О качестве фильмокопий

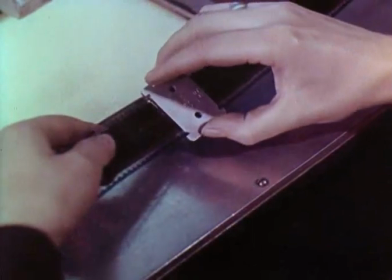Периодически следует контролировать ширину пленки и ровность ее краев.
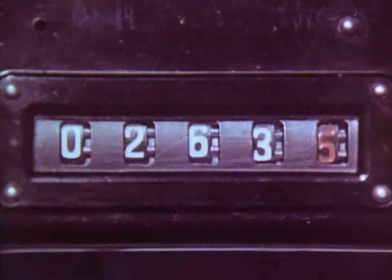Длина каждой части должна соответствовать метражу, указанному в ее начальном рекорде.
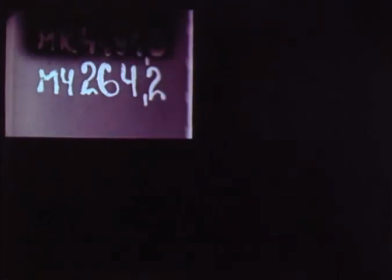Расхождение допускается не свыше 0,2 метра.
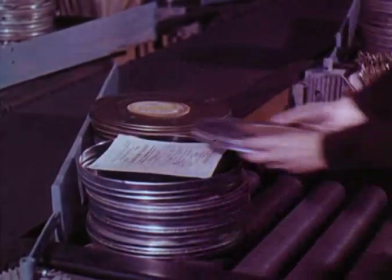Если при проверке на столе дефекты не обнаружены, то одну из фильмокопий просматривают на экране.
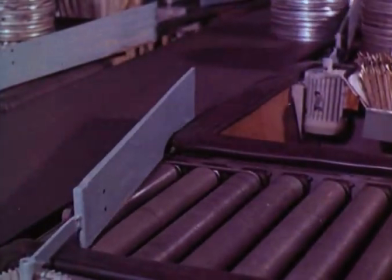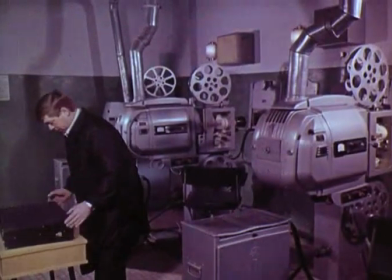Кинопроекционная и звуковоспроизводящая аппаратура конторы кинопроката должны отвечать всем требованиям правил технической эксплуатации.
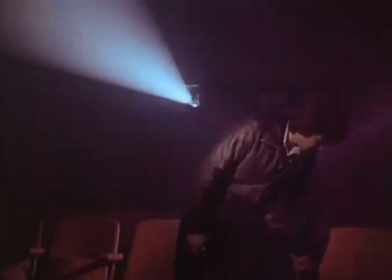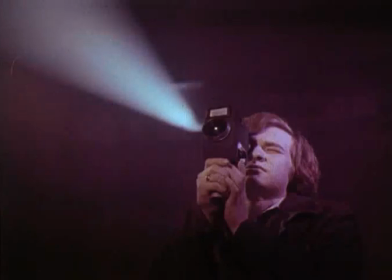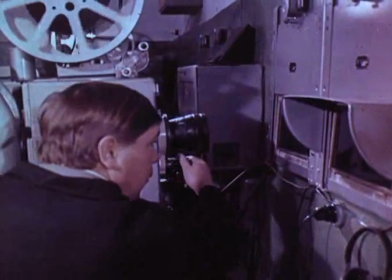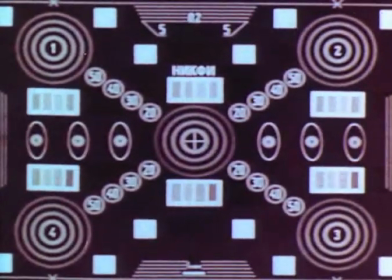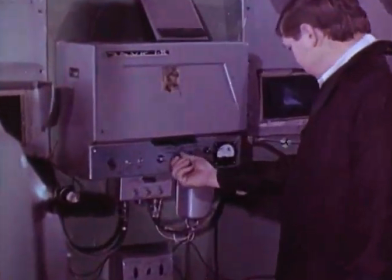Чтобы верно оценить качество фильмокопии, необходимо понять творческий замысел авторов фильма.
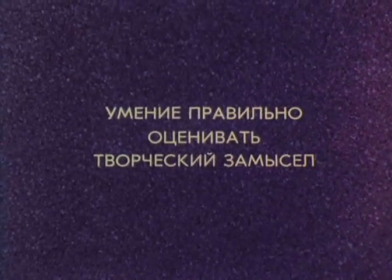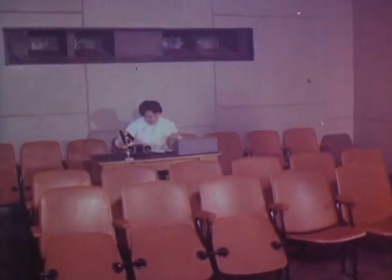В кино, как в любом виде искусства, нет строго регламентированных взглядов и положений.
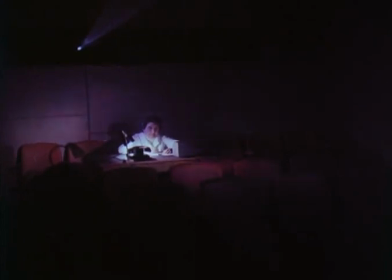Они непрерывно изменяются в зависимости от времени, вкусов, развития техники и самого киноискусства.
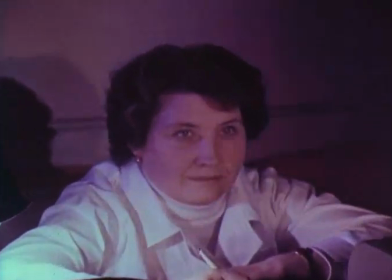Контролер должен понять и усвоить основные принципы подхода к оценке качества фильмокопии.
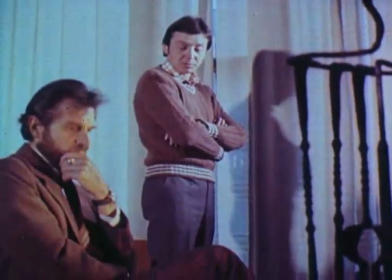Смотрите внимательно. Почему лица актеров освещены по-разному?
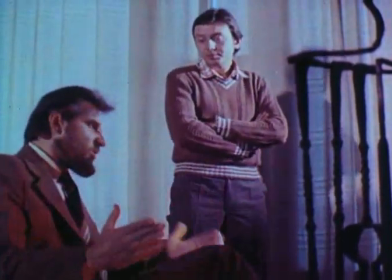Что это, искажение цвета передачи?
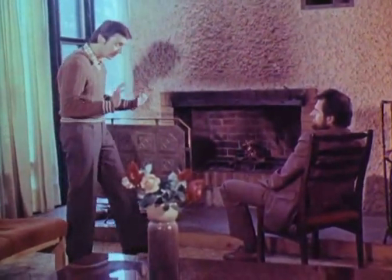Нет. Как видите, актеров освещают разные источники света. Так было задумано авторами фильма.
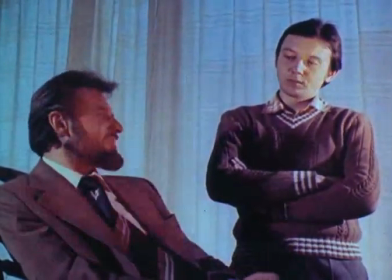Теперь на обоих актерах видны отсветы пламени камина.
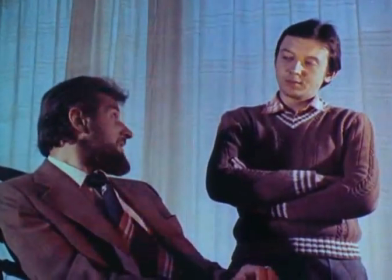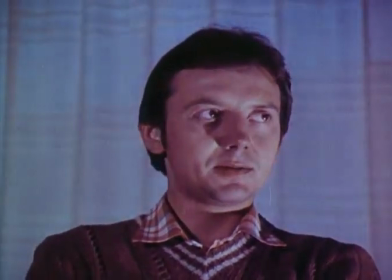Но почему актер снова освещен ровным дневным светом? Это, конечно, ошибка оператора.
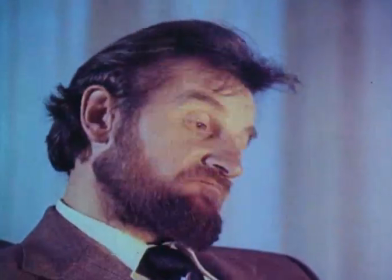Его нужно было осветить так же, как и партнера.
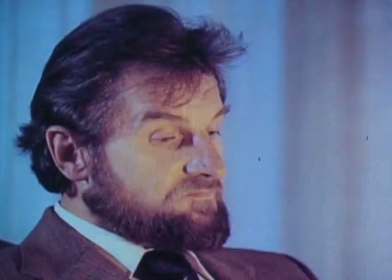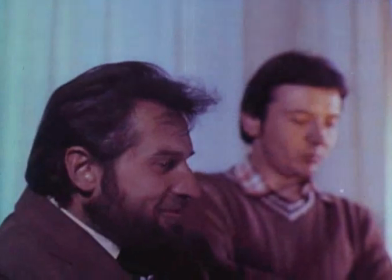Еще вопрос. Можно ли этот план считать нерезким?
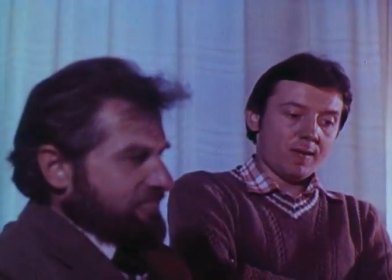Нет. Авторы умышленно переключают наше внимание с одного говорящего актера на другого.
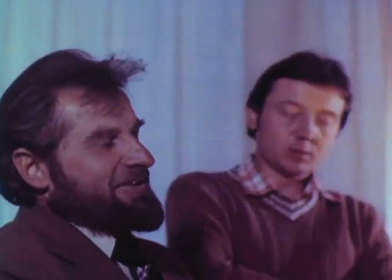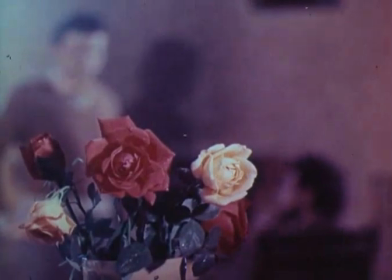Когда в изображении есть хотя бы одна резкая деталь, кадр нельзя считать нерезким.
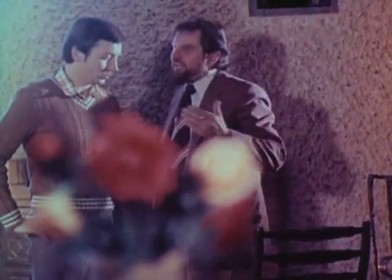Если вы внимательно смотрели, то должны были заметить технический дефект, вызванный браком пленки.
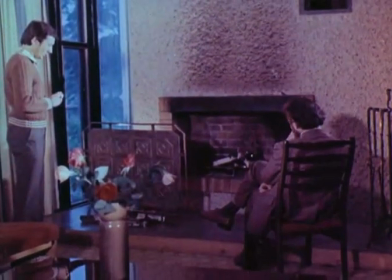Посмотрите еще раз. В правом краю кадра мелькают светлые штрихи.
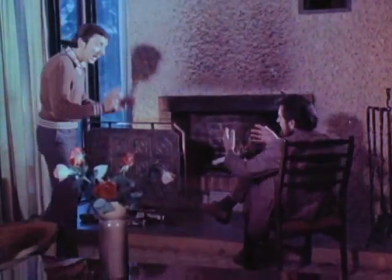Это подслойные прерывистые царапины. На монтажном столе они незаметны.
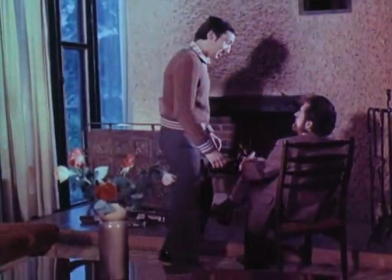Сравните,
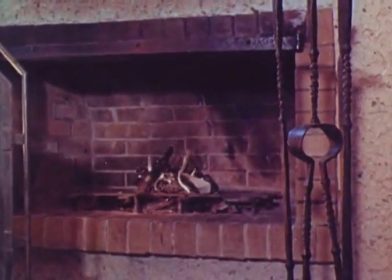В этом кадре царапин нет.
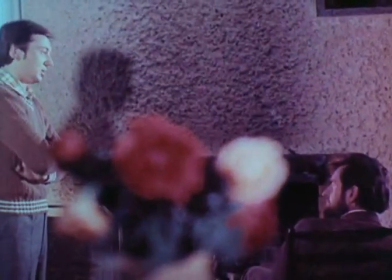Чтобы научиться сразу замечать подобные недопустимые дефекты, необходима тренировка внимания.
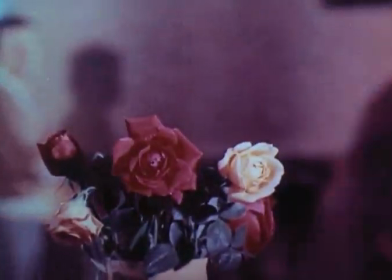Но продолжим тему об особых творческих решениях.
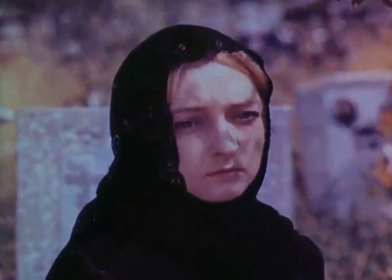Иногда, чтобы подчеркнуть эмоциональное состояние действующего лица, авторы снимают изображение как бы в его восприятии.
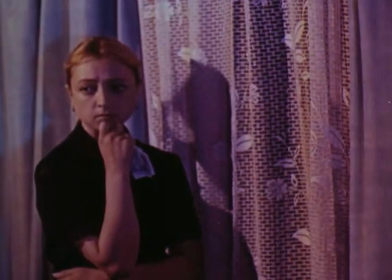Для усиления художественного воздействия на зрителя прибегают и к особым эффектам освещения.
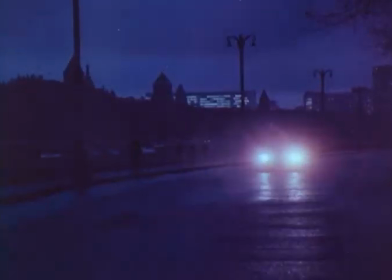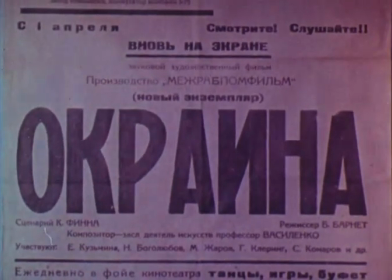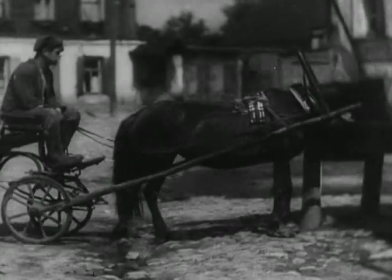В кинофильмах встречаются и необычные звуковые эффекты.